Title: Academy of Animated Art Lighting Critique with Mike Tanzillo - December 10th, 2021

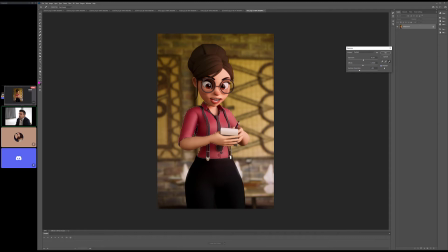Just because I think that there's a lot of dark tones in this scene already, that it would be nice to get like a little bit, just aesthetically, I think that looks a little bit better in there. But other than that, I really
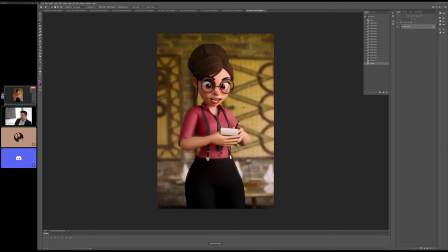like what you've done with this shot. I think that this is a tricky little challenge, and I think you've done a really good job. And actually, looking at what I just did now, I think it maybe kind of split the difference between that and this. Basically, just up the gamma or the exposure a little bit more on that and the redness of the shirt. And I think we are set.
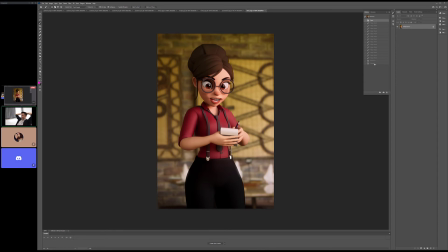I think that's it. And I think we're all good. Kat or Ubed, do you guys have any thoughts on this one?
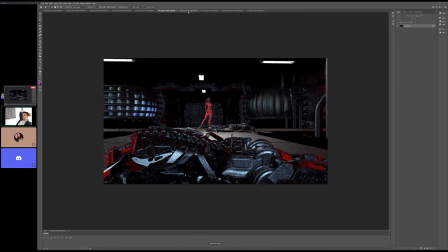All right, cool. Let's hop back into. So Holly, yours was supposed to first. So I'll start with yours, and then go over to Austin's.
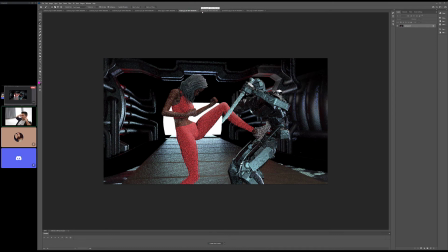So out of the gate, off the top, anytime I see this level of noise, it's a bit of a red flag to me, because I know it's low res and I know it's low but unless the samples are turned way down, this would probably still be noisy at a full render resolution. So you may just want to.
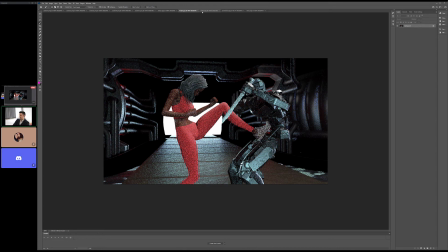I mean, I'm not going to tell you to change it just because who knows, maybe your render settings are super low, but just this level of noise could be problematic. Okay, so I love that we got the bright back there.
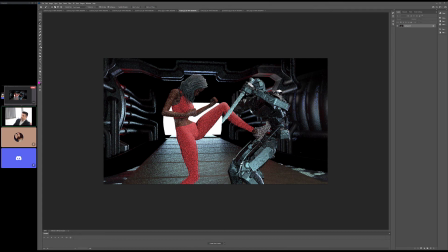I want to see. So I'm okay with the darkness right around here being this dark. I like it, but it needs to just be like a little bit, because this is pretty pitch black. Really, with that much light back there, I would want to see a little bit more fill.
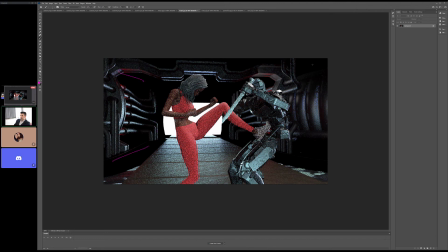In here and up in here and kind of around here too, just so we can get some indication. It doesn't have to be as bright as this by any stretch of the imagination, but just like something to indicate what is down there. And also because like we have bright light coming in here directly next to the door,
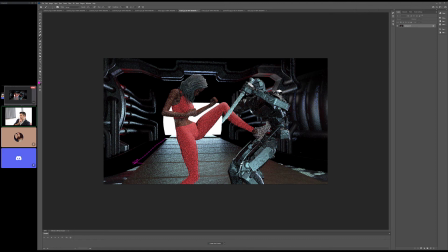it would probably be darker and then probably get a little lighter as we go away, because there's less blocking it out there. For the characters, I think we got maybe just a little bit darker in their core. Because the two main light sources now are the top-down light and the light coming in from behind them.
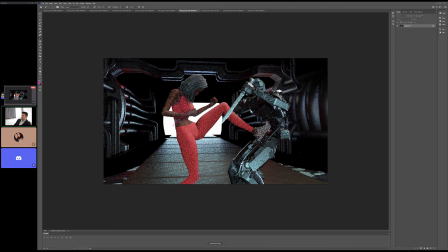And so like this part of their bodies can get less light to allow those two directional lights to really stand out.
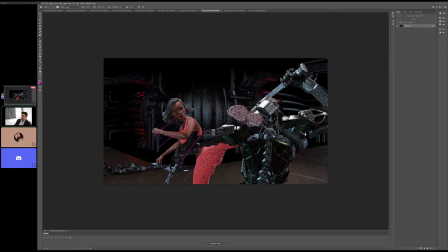That looks good. Yeah, just like a little bit darker on this side. Back there looks good. Let's see.
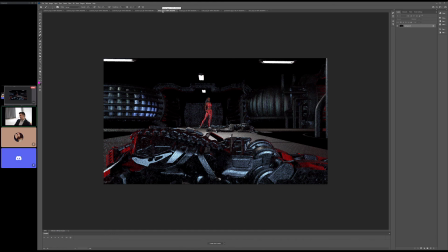Yeah, and then this for the end. The robot in the foreground looks pretty nice. The red might be a bit strong and saturated. I would pull back the saturation for sure. But same thing here, just maybe a little bit less light in the core with some top-down light.
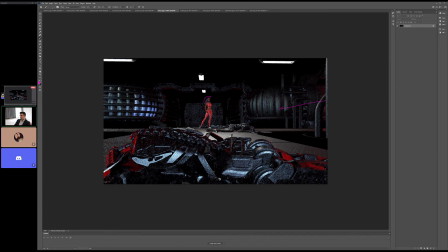And at this point, you would also want to feel a little bit of that light coming in this way, right? So you'd want a little bit of that light appearing on the wall over here, and then a little bit of this side of her illuminated as well. Unless it closed during the shot for some reason, which I don't think it did. But just something to keep in mind there.
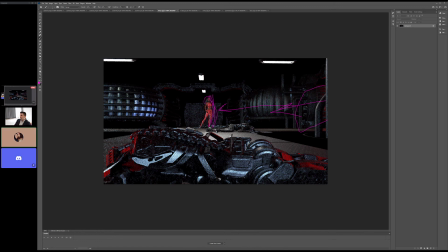Is the whiteness on her hair, like in the prior still, is that noise, you think?
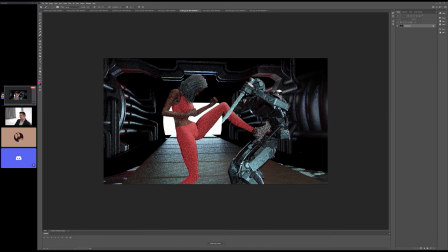Or is that, I don't know if she's changing the color of her hair? Or is that like a material thing? Because that looks to me like she's making it translucent and it's translucent white. It just feels yeah, maybe, because it feels it's definitely darker than that.
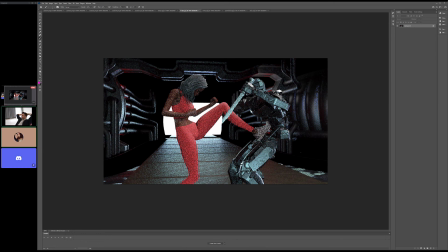It's more like a jet black hairstyle. Yeah, take a look at that, Holly, and see if we can't get that a little bit darker. It's a good call. Yeah, because she does look a little gray haired there. Not that there's anything wrong with that, I hope, because I just shaved my beard off because there's more gray in there than I was anticipating.
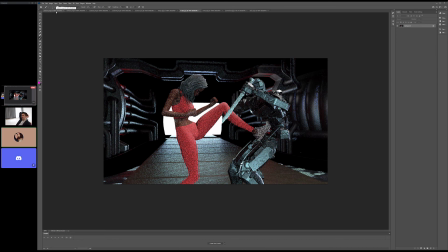Happens to. Yeah. All right, Austin. All right, cool.
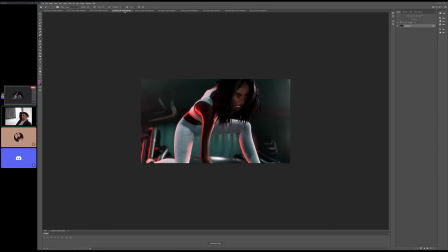So Austin, this is looking great. I think it's looking really dynamic.
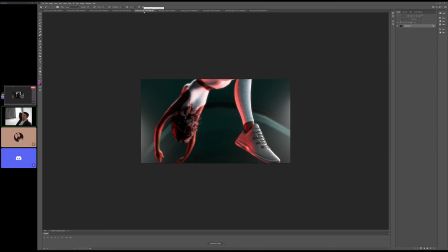I think so.
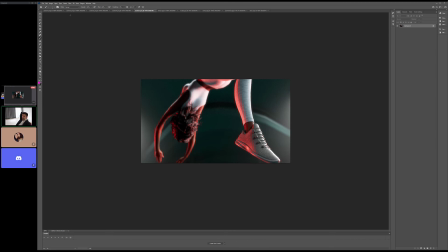I do want to see it animated out a little bit, just because there's a few things going on,
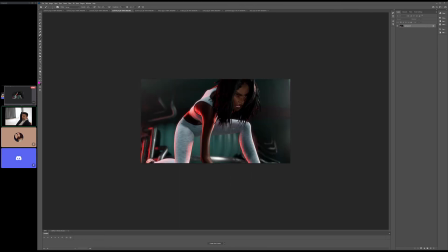and it's like the character really does, like, the character's pretty dark here and then really bright over here.
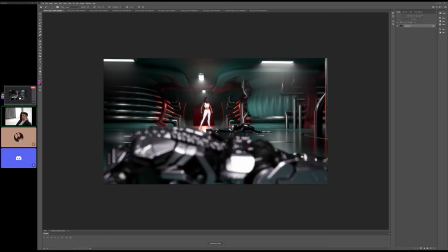So I just kind of want to see how it plays out. In this pose in particular, definitely the garment is too bright, but I think your head's in the right place and getting her to pop off a little bit. It's just that, like, especially both, like,
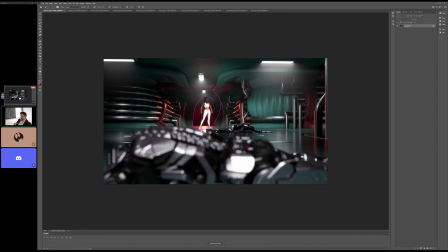her pants and her leggings and her top are just kind of like a solid white tone, and I think we should tone that back a little bit. But yeah, like these specular highlights here and the sides, and just like really reading it through this doorway and getting it there, and it kind of fades off.
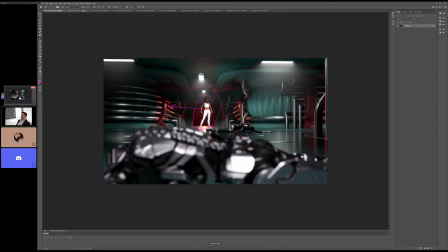It's like you're really telling, like, spatially things are making sense nicely.
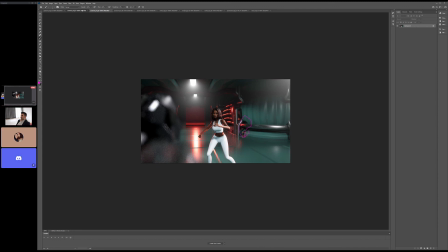These shadows might be a little crisp, so maybe soften those just a touch.
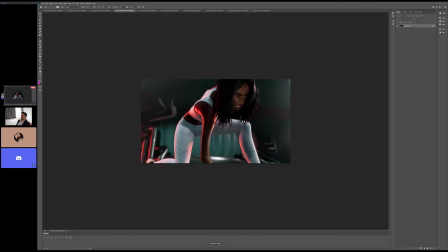But everything else is, I think everything else is looking really good. Kat, were you gonna say something? Yeah, just click through really quick.
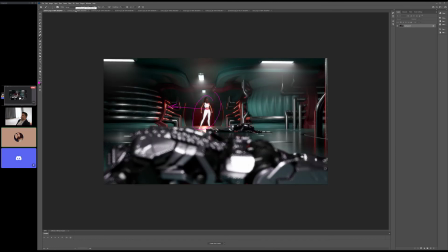I just don't know if it's a depth of field as he's moving. It's the next one.
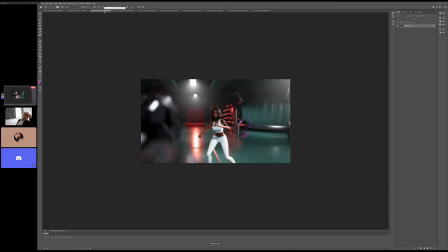Yeah, that one. Mm-hmm. Like, I know the robot's getting out of the depth of field. Maybe it's just that and the volumetrics and the fog. It just looks really, I don't know. Looks like there's almost too much focus just on her, and you kind of lose. Yeah, that might be a little bit stronger.
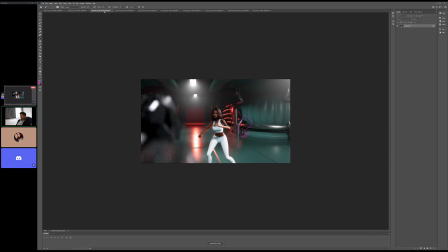You're right. Yeah, let's see how that plays out in the animation, because that may be what we want in motion, but just looks bad in this particular frame. Right. Yeah. Ooh. All right, cool. Well, this is great, everybody. Really, really strong work going into the weekend.
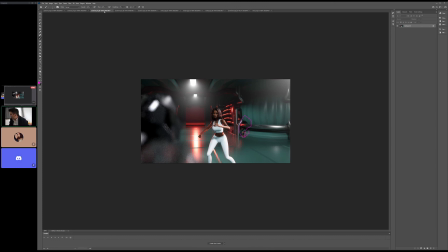Anything else before we break for the next few days? No, I think you guys are great. Thanks so much for joining in, Ubed and Kat. You guys have great work, and enjoy your weekends. And I will talk to you all very soon. All right, be good, everybody.